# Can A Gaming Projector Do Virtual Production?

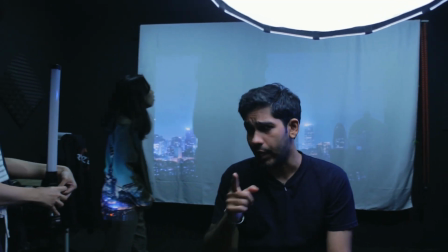(0:04)
Ha! You thought this was real. It's not. It's actually a projection.
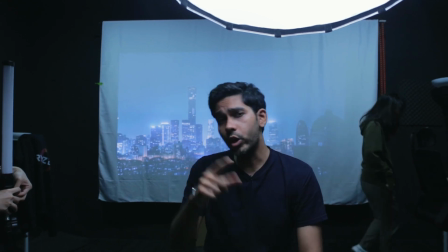(0:08)
And we're using a BenQ projector to show the projection, which we're going to talk about in this video. So for the past few months, we have been exploring the 3D world.
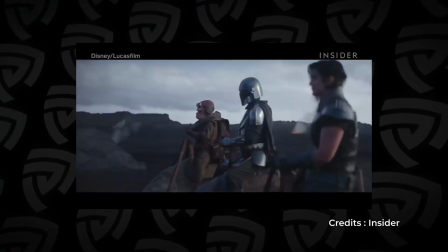(0:21)
If you've ever watched the behind the scenes of The Mandalorian, you can see that they use this massive LED screens to show the world's background. But we don't have the money or a big enough space to afford these gigantic LED screens.
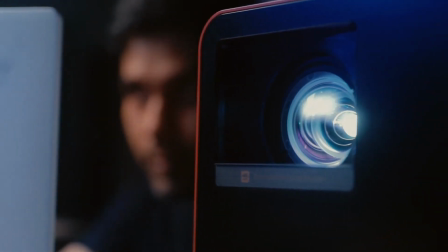(0:37)
So the next best alternative is to try it out with a projector. The best type of projector to use for this kind of situations would be a short throw projector.
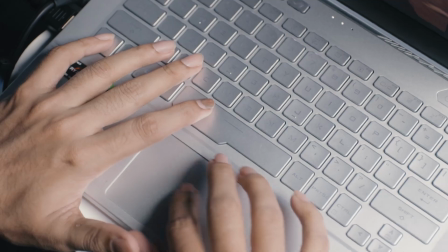(0:46)
But while we are figuring out this solution,
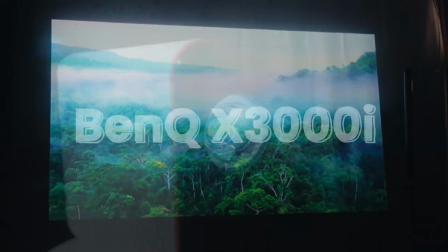(0:49)
BenQ sent us the X3000i projector which is capable of 4K projection and has a brightness of 3000 lumen. So we decided that this could be the next best thing. We slapped together an unreal scene by just using some free available assets and just in a couple of hours managed to get a nice rooftop scene.
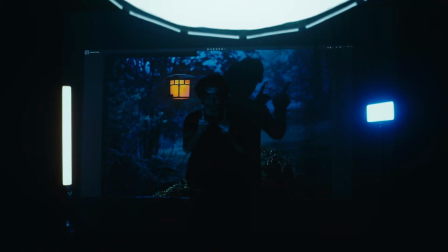(1:11)
Going through this, we realised a few issues that we had to face when doing this. The first and the biggest factor is lighting.
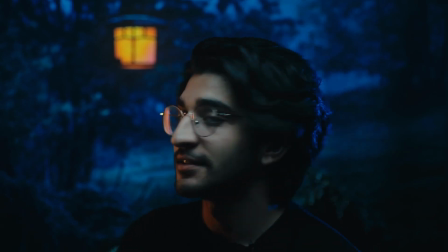(1:18)
So I'm not expert in lighting, but I'm going to pass this part over to Uma so he can explain to you kind of what we did to get a very nice lighted up scene.
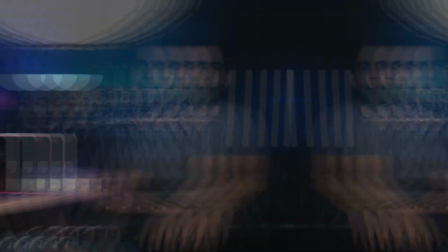(1:26)
All right.
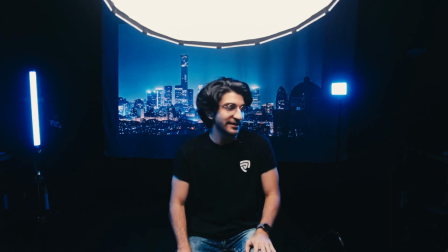(1:27)
So to light up this scene and Tarvin pretending to be on a rooftop bar kind of thing here, we actually lit it up with the projector here to give us the background image.
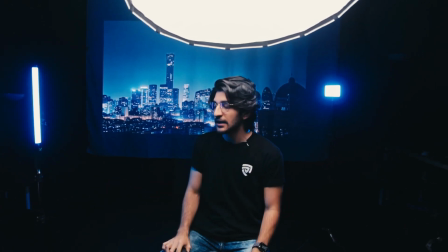(1:35)
So it's all created using 3D and images and stuff. But then we want to match the ambience of the scene as well.
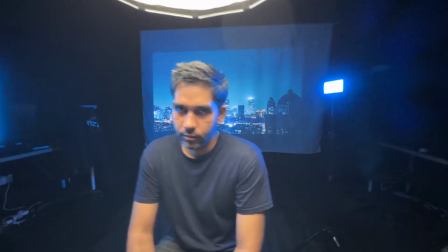(1:40)
So we have one light right here above me. This is the nan light. So this is lighting up Tarvin's front side.
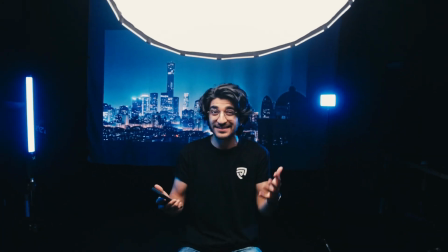(1:46)
You can see it's like top down, so it's not too harsh and you get like a more realistic. It's at a very low power, right now slightly higher so you can see.
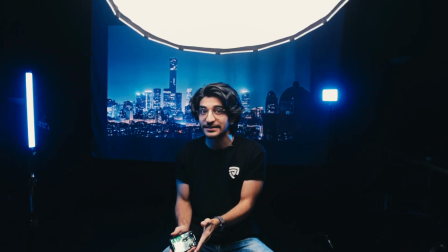(1:53)
And then also the sides which is very very important is the practical lighting to make it look like the background is interacting with tarvin
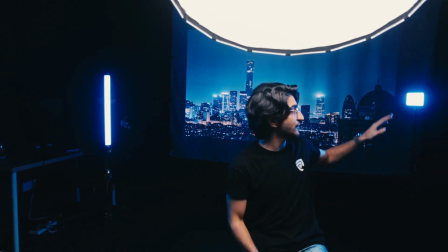(2:00)
we have to put like blue colored lights on both sides so i've got one off to the left here and one off to the right both of which create
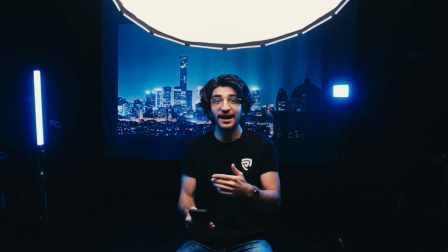(2:07)
this sort of light around me so if we turn off this light you can see how it sort of affects the edges which you really really want
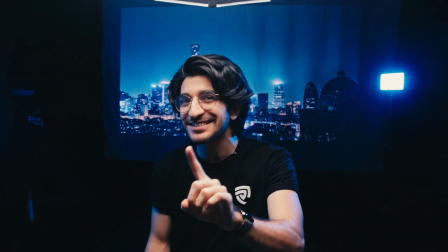(2:13)
for these kind of shots to really sell the final look the last thing we did is adjust the white balance to make everything cooler which obviously sells the effect that we're actually in that background behind us now obviously you can adjust this in many different ways but we found that this style
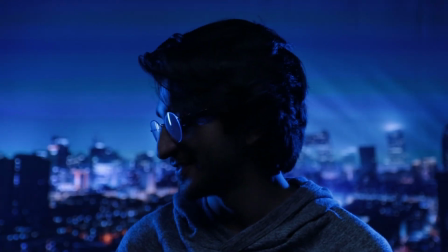(2:28)
was what we were going for and it's just the simple fact that we just like it more than the other styles that we tried after that we
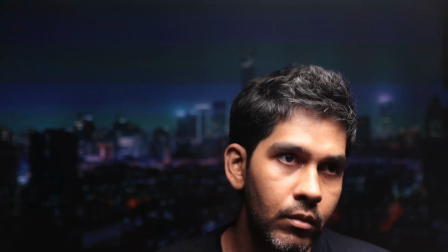(2:35)
just get the camera up and running and set the aperture to a lower value so we can get that nice natural bokeh effect to further sell the scene and voila we are done we also tried it with different scenes just for the funnels
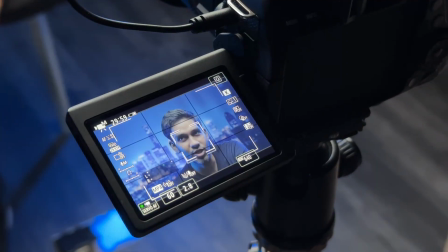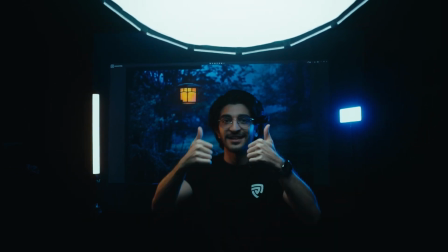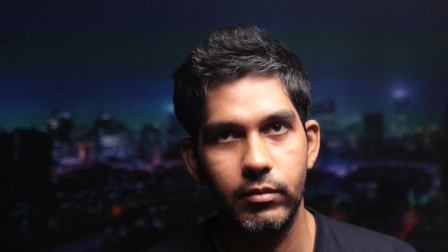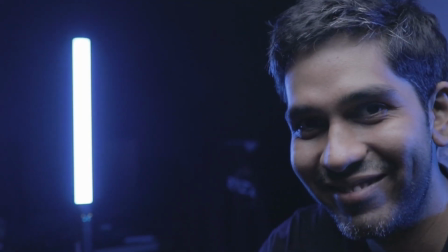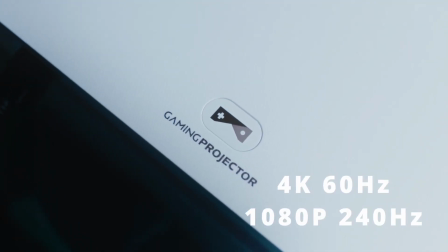(3:26)
So the BenQ X3000i is technically a gaming projector and it's capable of 4K at 60Hz or 180p at 240Hz.
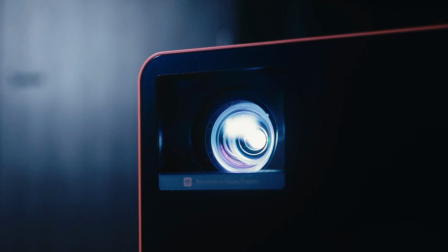(3:35)
But what I found to be most impressive is that it supports 100% of the DCI-P3 colour gamut and HDR,
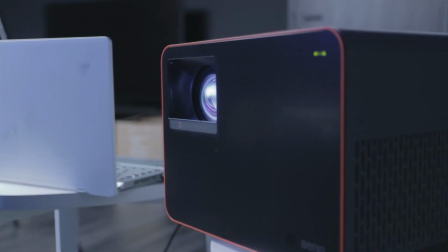(3:42)
which was really helpful when it came to what we wanted to do. All of this tie hand in hand with what you would expect from a powerful gaming projector. We also showed that this projector can be used for more than just gaming,
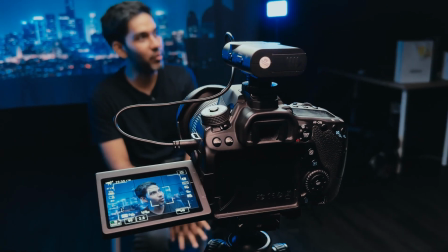(3:55)
right? we showed you virtual production doing with this projector and we definitely want to try it out
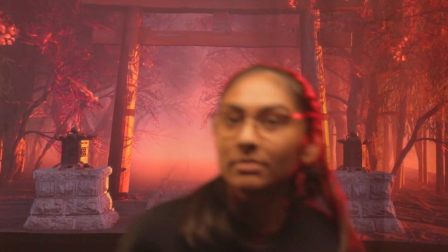(4:01)
more in the future with different types of projectors so if you want to see more of that kind of videos you know what to do the buttons down there we have some links in the description below I'll see you in the next video